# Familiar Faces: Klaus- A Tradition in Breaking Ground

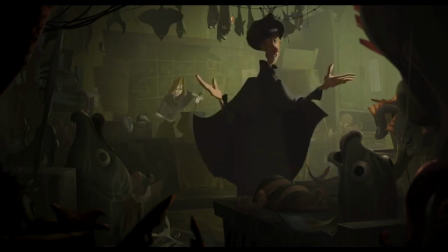The schoolhouse that Alva converted into a fish market is tinted green,
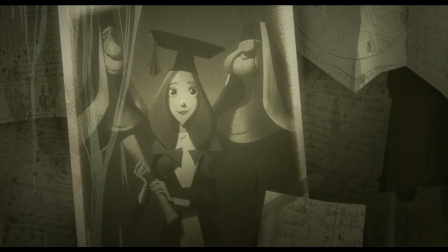filled with decay, a metaphor for her dreams as a teacher in this town.
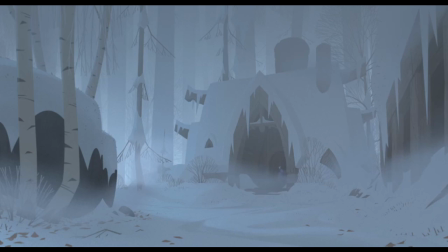Even in daytime, everything just looks bleak and desolate. Klaus himself is a hulking and menacing figure.
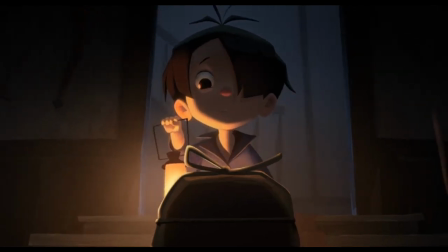It's only after the first toy is delivered, in a scene lit by a single candle, that color and warmth is introduced.
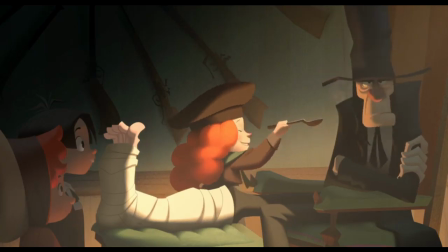And as the goodwill in the town spreads, so does the color,
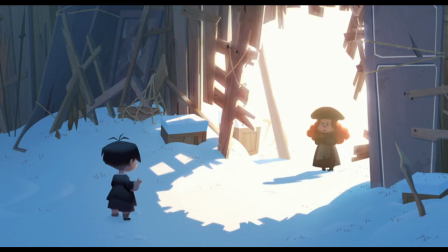a recurring motif of darkness giving way to light, with each kind-hearted gesture.
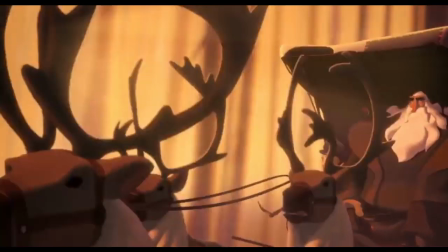It's a simple story, maybe even a little derivative, but it's the production, the mesmerizing artwork on the screen, that really sells it.
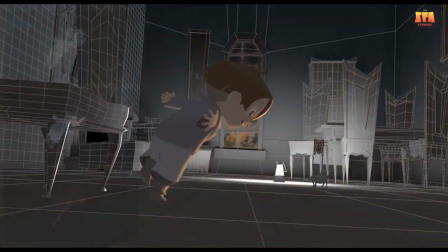Although I should reiterate that there is no such thing as a make art button.
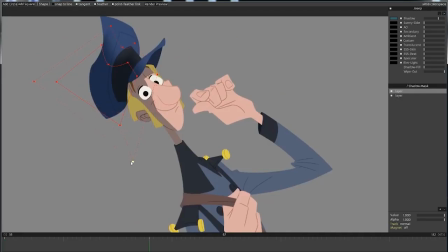What you're seeing here is the collaboration of decades of ingenuity and the honed skills of industry veterans.
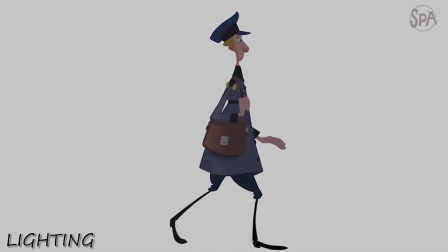Nevertheless, this technology is a welcome breakthrough, and I hope it does re-spark studios' interest in 2D animation.
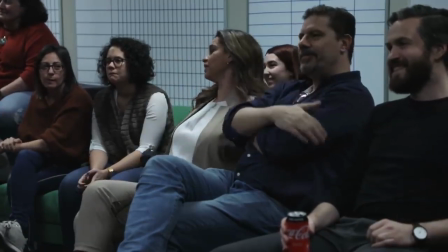This movie got a limited theater release to get it qualified for the Academy Awards, which it is currently nominated for Best Animated Picture.
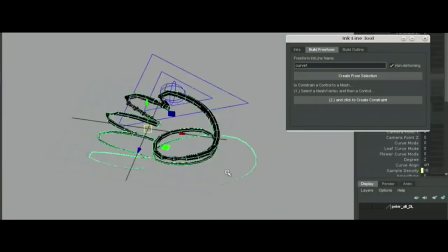On one hand, the last animated movie to win was also visually unique and was a hybrid of 2D and 3D techniques,
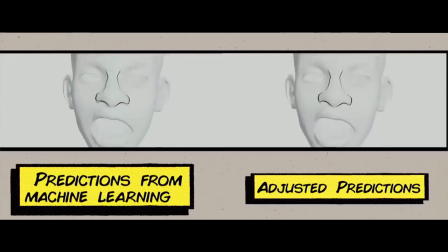so maybe we're looking at a developing trend.
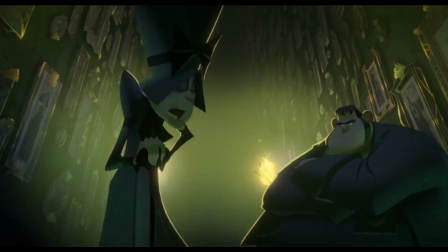On the other hand, judges may look down on Netflix, may also be enticed to give the award to a recognizable franchise.
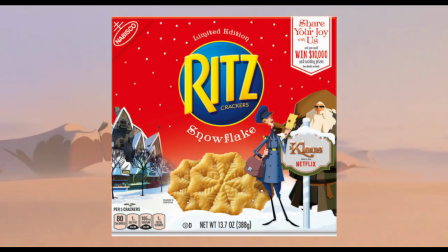I saw Klaus on a box of Ritz, so they've got cracker money.